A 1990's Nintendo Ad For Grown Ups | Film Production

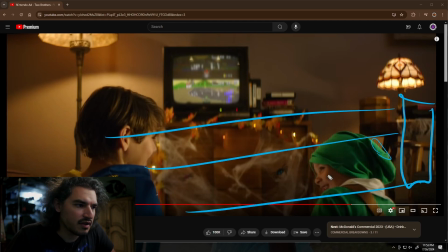(37:14)
Oh, but look, this kiddo's face is lit up. And you can see there's shadow right here. So there is, maybe it's this lamp doing that.
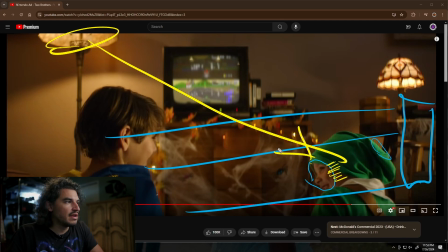(37:29)
And in a case like this, when you need to see actors' faces, you can sometimes, it's really, you just see what happens. So you set up all of this stuff, you set up all your stuff, you put your light right there, just as a side push,
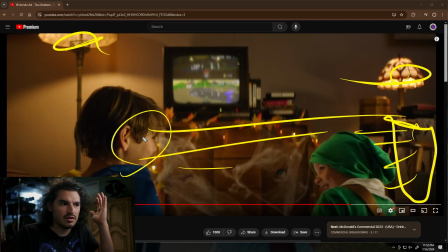(37:49)
it's hitting this guy, this maybe your hero, but maybe this kid ends up being too dark. And because this light over here isn't,
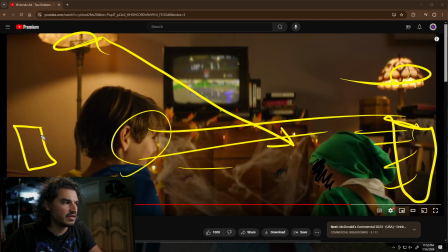(38:02)
pushing enough. And so then you have to add your own, another little fixture, maybe underneath here,
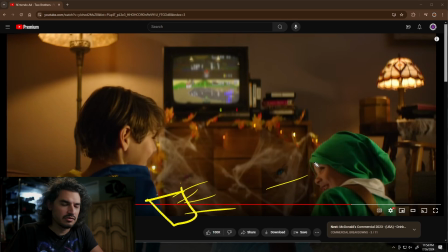(38:12)
to hit their face. Is it natural? Absolutely not. Does it look good? It's debatable. But can you see their face? That's the important part. I would say, I think I see a glint.
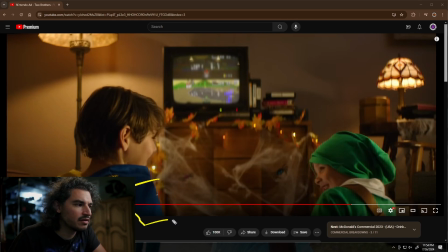(38:25)
There's probably just a white card down here that's collecting this light.
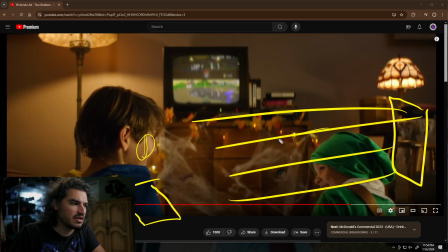(38:33)
Because this is bright enough. See how bright that freaking kid's face is? It's going to hit this, and it's going to bounce up, and it's going to lift up his face.
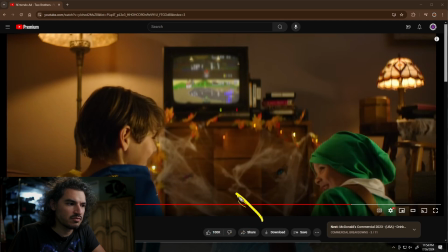(38:39)
Maybe it's just right underneath here. That's probably where I would have placed it, right underneath here, just so you can see his face.
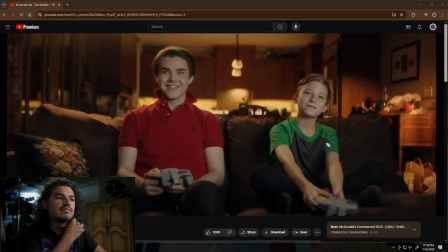(38:46)
Boom. Okay, so this is front light.
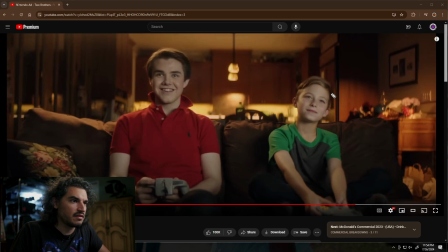(38:51)
Gosh, holy crap. It's a long ass, this is a long commercial. Practicals aside, obviously, you have some, what the heck is this?
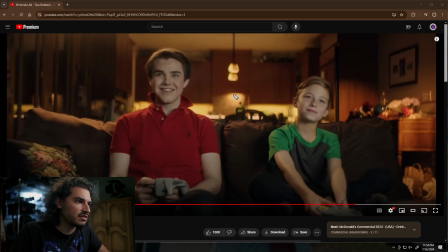(39:05)
I say obviously, and I don't even know what the heck this is. I don't know what that is. Huh. And it's shooting that direction. I don't know.
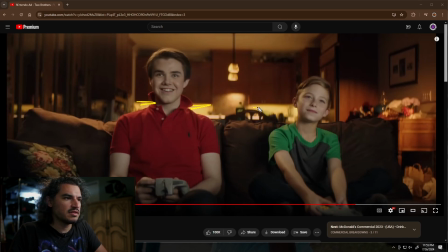(39:19)
Well, Art has placed all of these under cabinet things and whatever the hell that is. And then you obviously have little bulbs there. And then that's it. And that's it for the background. All of this stuff is a reflection of the background lights, all of these things. So that's all your background.
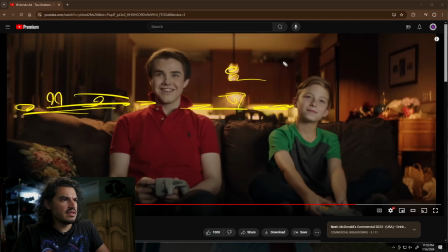(39:41)
I want to say it's even filling up here, but that's not normal. It should be dark up there. I think they added something on the floor to shoot up,
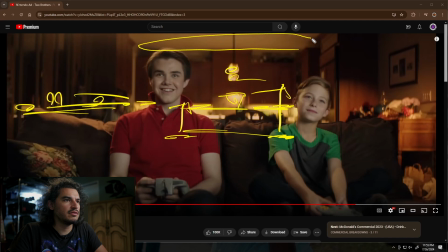(40:01)
so it could create this glow, because there's no reason for this to glow. You can even see, like, there's a shadow there. Like, oh, there you go. There's the shadow, right? Yeah, there's a shadow. There's a light source. I mean, it could be this. Is it this?
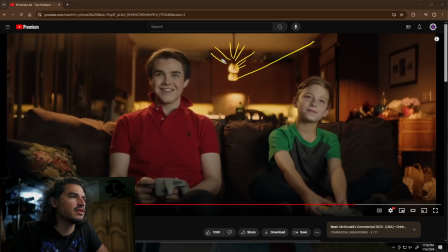(40:22)
Maybe. Maybe these guys are doing that. You know what? They are. Because you can see this is brighter than this. It tapers off. So it tapers off. Yeah. So they didn't do anything to the ceiling. That's just natural. Okay, cool. So whatever the hell that is.
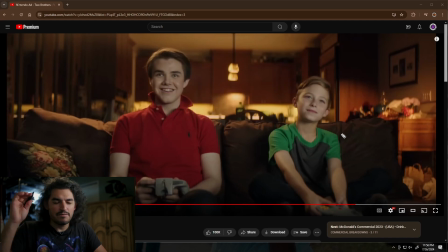(40:39)
So that's the background, right? Background's all taken care of. As a shooter, I always attack the background first. And then you know what level. So because once you set your background, then you have set like a level, and then you can find where the face is going to live.
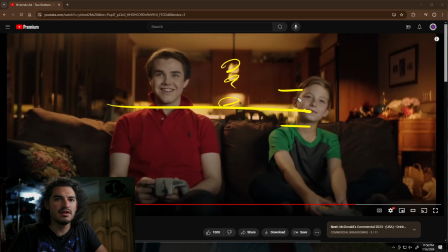(40:58)
If it's going to live up here, it's going to live down there. You can dial your face in. You don't want to. I don't light the face first and then try to match the background to it, because it's so much more work. What if these bulbs end up being too bright? What if you don't have control over them? What if they're like standard tungsten bulbs and you lit the entire face, the front part,
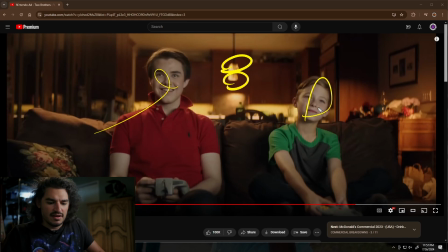(41:16)
too dim, and then you have to go back and it's just extra work. Start with the background first.